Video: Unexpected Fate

I'm Kevin Howard, the training coordinator here at TVC-TV. I hope you enjoyed the short segment you just watched. It only required 2 days of shooting on set to capture the raw footage. However, the real time investment came with the hundreds of layers of visual effects that were applied right here in our editing bay. Although the final segment is only a couple minutes long, it took many days of intensive post-production work to achieve the final result. I'm going to walk you through the steps that I went through to incorporate all these visual effects into the final production so that you can get a behind-the-scenes look at how this layering process works. Three different programs were used to create the final segment: Adobe After Effects, Adobe Photoshop, and Apple Final Cut Pro. By far, the majority of work was done in After Effects, a professional program used for visual and special effects.
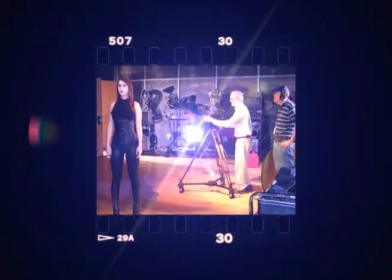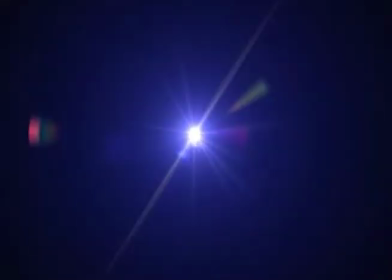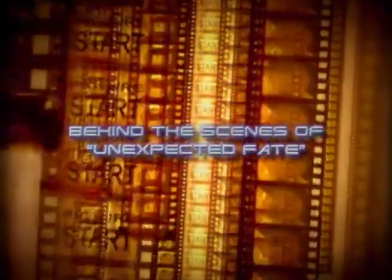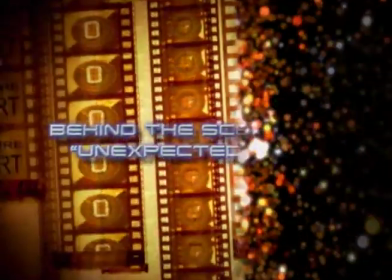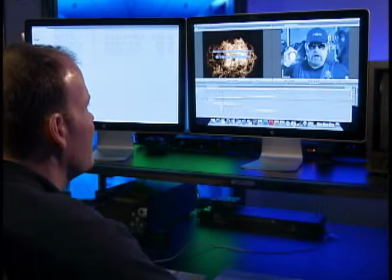[4:04]
I started by capturing the raw footage we shot and editing it down into a short sequence using Final Cut Pro.
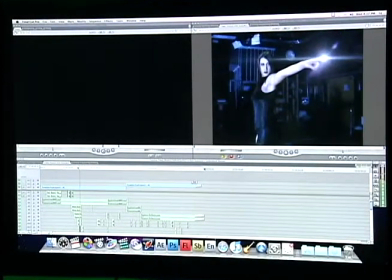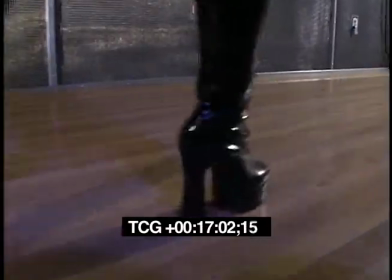[4:17]
Here is the original footage without any color correction, visual effects, or sound effects.
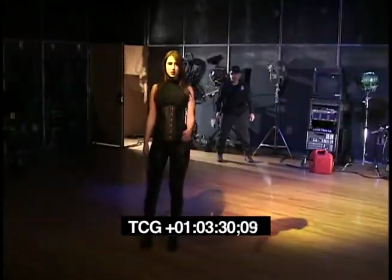[4:22]
As you can see, it is quite different from the final production.
You're not authorized to be in this secure area!
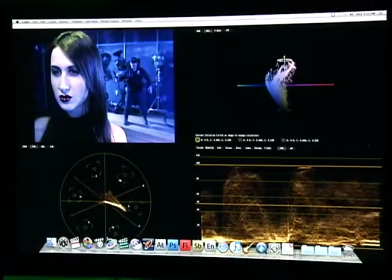[4:29]
Next, I added color correction to the footage to give it that futuristic blue hue.
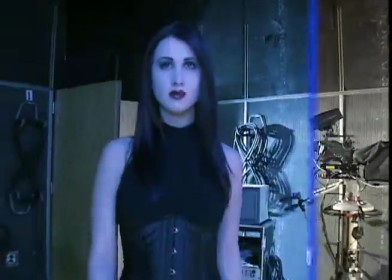[4:34]
It was important to make sure that the color in each shot closely matched every other shot for continuity purposes.
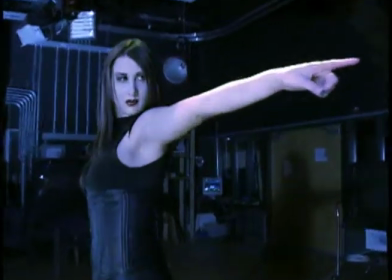[4:45]
After I had the final color corrected video, then the true work began.
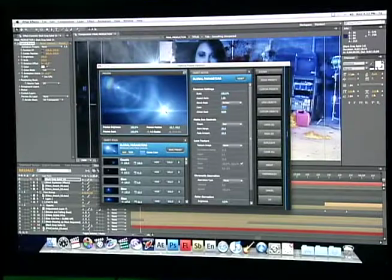[4:50]
The process of layering visual effects started by adding lens refraction elements to the video.
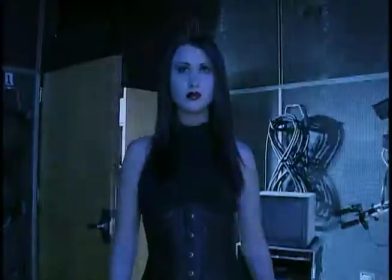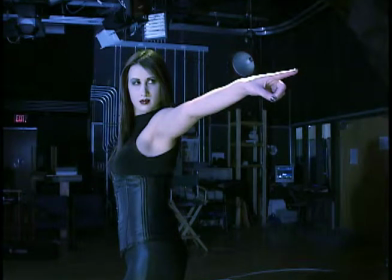[5:01]
Then I created the electrifying bolt of lightning pulsating out from our principal actor's index finger, whom was played by Kayla Anschel.
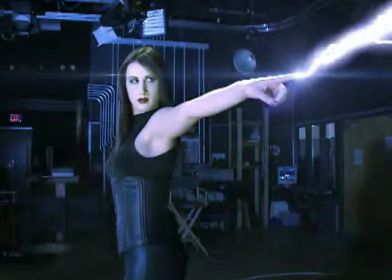[5:13]
One of the main elements of this sequence was blowing up the TVC-TV security guard,
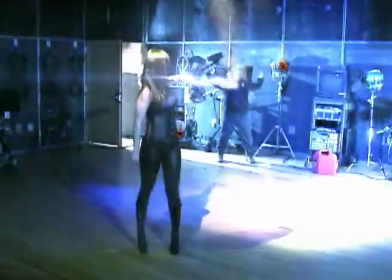[5:18]
played by Dave Slay, who realizes what he has gotten himself into a little too late.
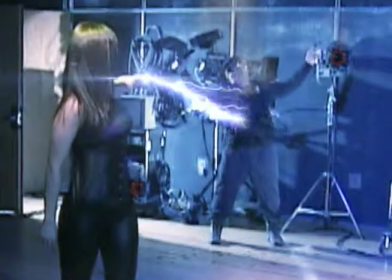[5:24]
I wanted to relay the impression that he spontaneously combusts from being over-electrocuted,
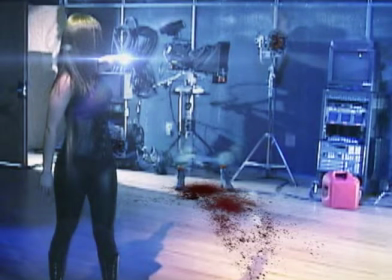[5:29]
So it was crucial to get the timing of the blood elements on the floor, wall, and camera lens correct.
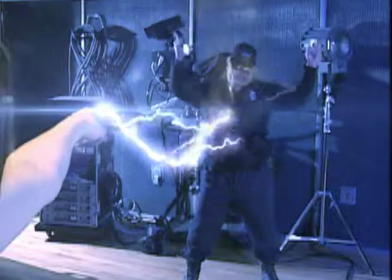[5:39]
Next was layering in the charges and explosions.
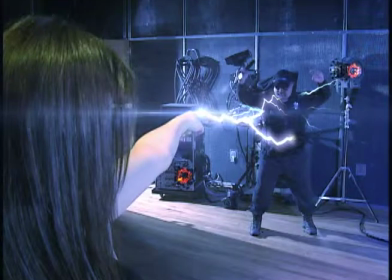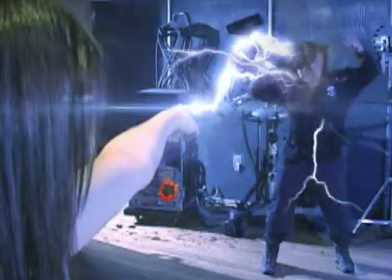[5:51]
Then I layered in shattered glass, debris, sparks, and smoke to add to the realism of the scene.
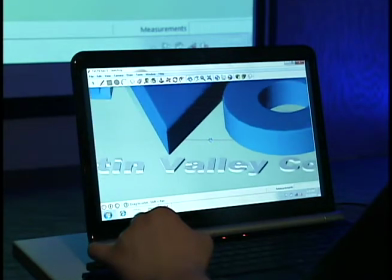[5:59]
The 3D TVC TV logo was beautifully crafted by TVC
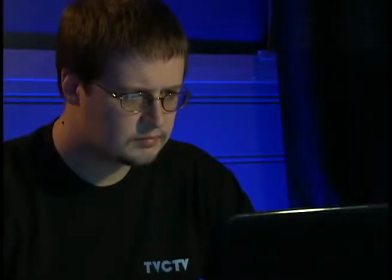[6:04]
TV employee Ben Lewis in a program called Google SketchUp.
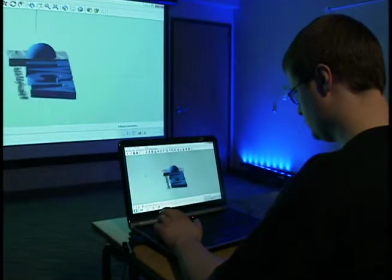[6:09]
However, it was a little too beautiful for this segment, considering the logo is violently thrown out of a massive explosion.
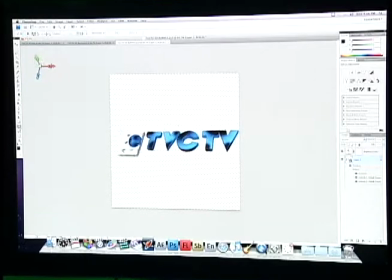[6:16]
So I brought it into Adobe Photoshop and added burn marks in order to give it a little more authenticity.
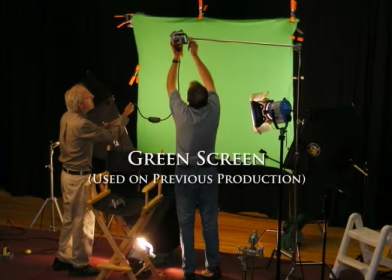[6:26]
Not having a green screen, or green room in this case, to work with, created some post-production obstacles.
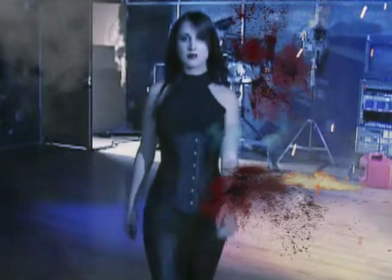[6:32]
Notice the blood and other effect layers spilling over onto the main character.
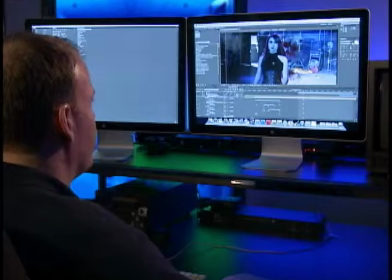[6:37]
In order to push all the layered effects behind Kayla, as she is walking towards the camera,
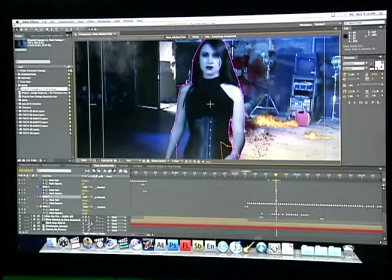[6:43]
I created several mats and employed a technique called rotoscoping to separate her from the visual effect layers.